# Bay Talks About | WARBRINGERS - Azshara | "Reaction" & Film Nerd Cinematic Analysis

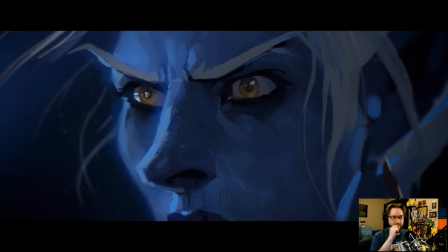(16:41) Serve me. You are nothing.
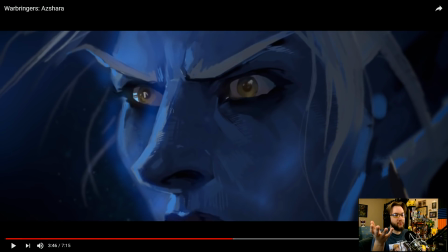(16:47)
This point comes into play, the word play back and forth here. All this dialogue is so well put together and written and just really showing you the power and the defiance of what Azshara is, which is a cool character building moment.
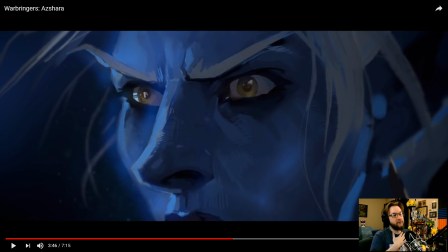(17:01)
I'm not going to lie. It's very interesting. From our player perspective, all the players know is that she's just another crazy elf that went for power and, you know, failed, and now she's an even crazier half-squid, you know, octopus Ursula elf,
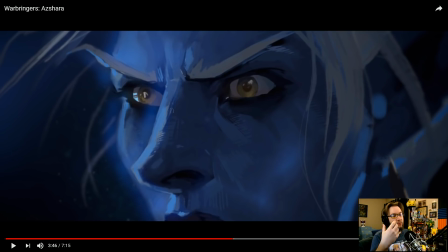(17:16)
and we're going to take her out in a raid. You know, that's basically what we know. But giving more depth to these characters to know a little bit more of their motivation behind the scenes, it's funny reading some scuttlebutt on Twitter about how, you know, like when Azshara, an obvious villain,
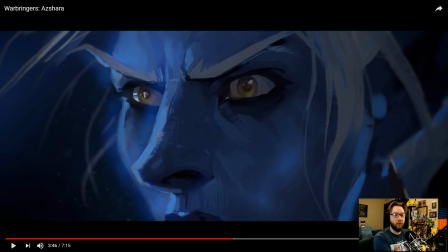(17:33)
is even more like you can sympathize with her more than Sylvanas right now, because Sylvanas has just jumped the shark crazy. Hey, you can go back and watch the Sylvanas Warbringer breakdown I did, where I was just like, but why?
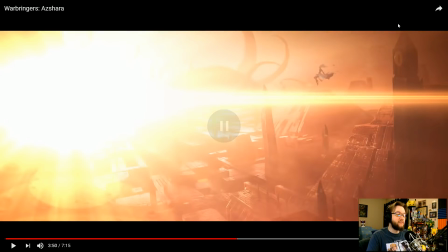(17:51) I am a god.
My favorite shot in the entire bit here.
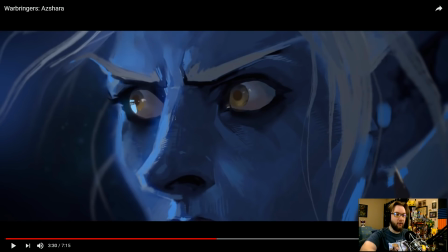(17:57)
I'm gonna rewind it because the power of the audio and the visuals in this sequence, the two eyes of Azshara, the uncertainty, the wide-eyed nature of her,
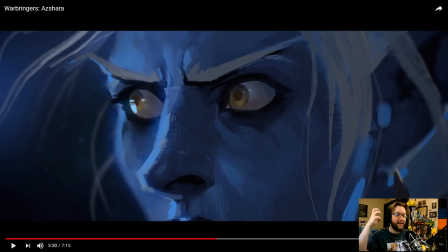(18:12)
juxtaposed right to the Nazoth reveal of his eyes and his scope and his vision and his power is so good.
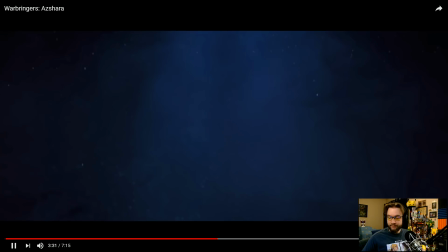(18:20) Only I can sustain you.
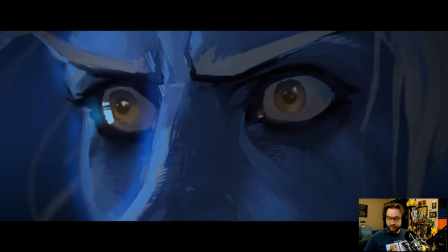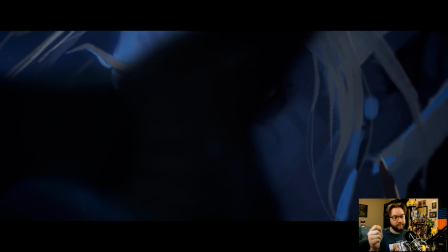(18:29) Let go. Serve me. You are nothing.
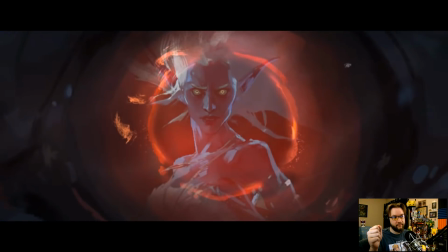(18:36) Nothing? I am a god!
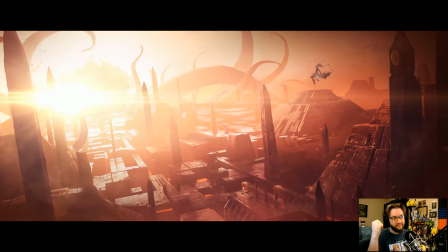(18:43) Before you walked this land, I ruled.
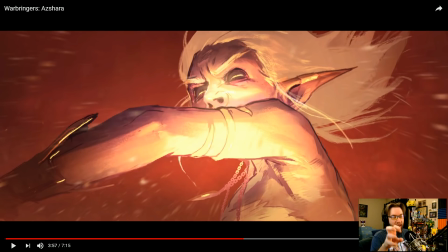(18:49)
So, the color change of the light with Nazoth being that yellow-red, that very intense, like, almost heat emanating.
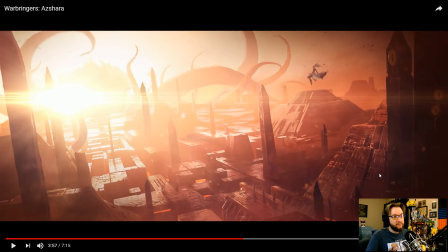(18:58)
Also, this shot of Nyalotha, it's kind of pulled like right from the Chronicle. Damn cool. Damn cool.
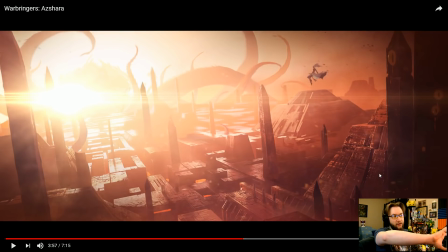(19:11)
Now, I don't know, it kind of looks very C'Thun-ish, like with the whole like crown, like onion, you know, bobblehead he's got going on over there, right? That like bloom of what it looks like C'Thun. But I guess all the old gods are kind of like that. We just haven't really seen Nazoth canonized in World of Warcraft. All we have is his art from Hearthstone.
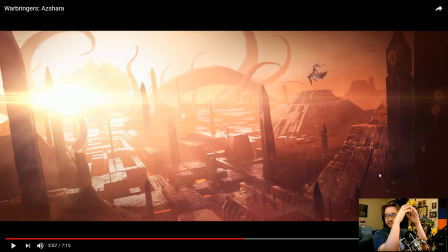(19:31)
And he's kind of like an angry shark head with eyes and then with tentacles. So I don't know. This we'll set to see.
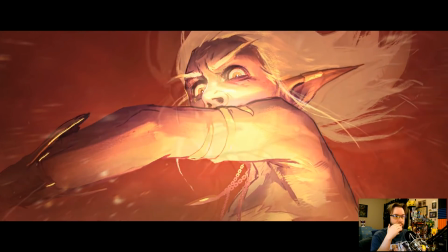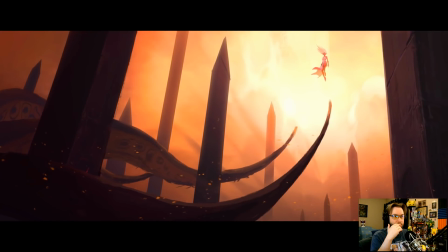(19:45) Magnificent. All this sure. Left to frame.
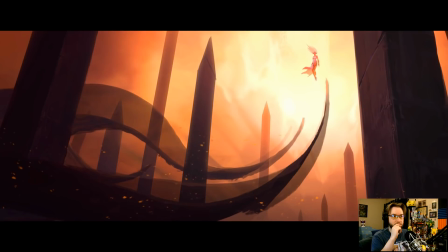(19:50) And we will rebuild my empire.
Mm-hmm.
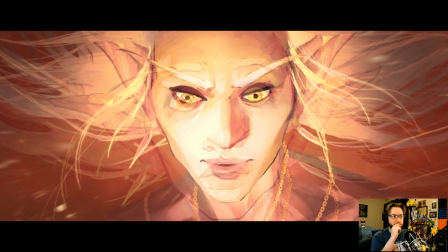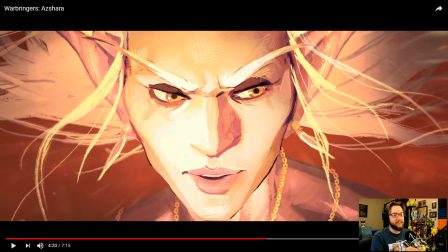(20:03)
the realization frame the devious nature, because this is what Azshara did with the old gods. Not the old gods, but before the old gods, with the Burning Legion, with Sargeras. She was basically trying to use other things for her advantage.
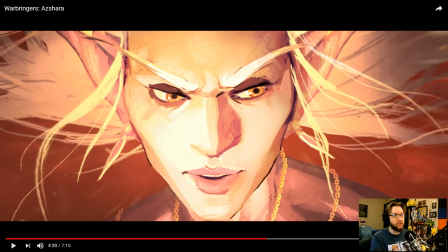(20:19)
And again, when she's presented with another potential opportunity to do the same thing, it happens. Lo and behold, N'Zoth takes the deal, as we all know, but
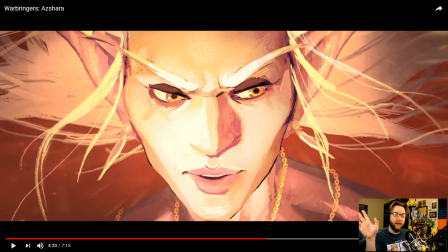(20:35)
the eye line change from being blown away by everything that N'Zoth is offering is just shows you how confident or arrogant Azshara is.
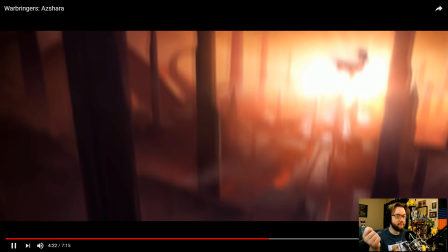(20:47) No! You dare!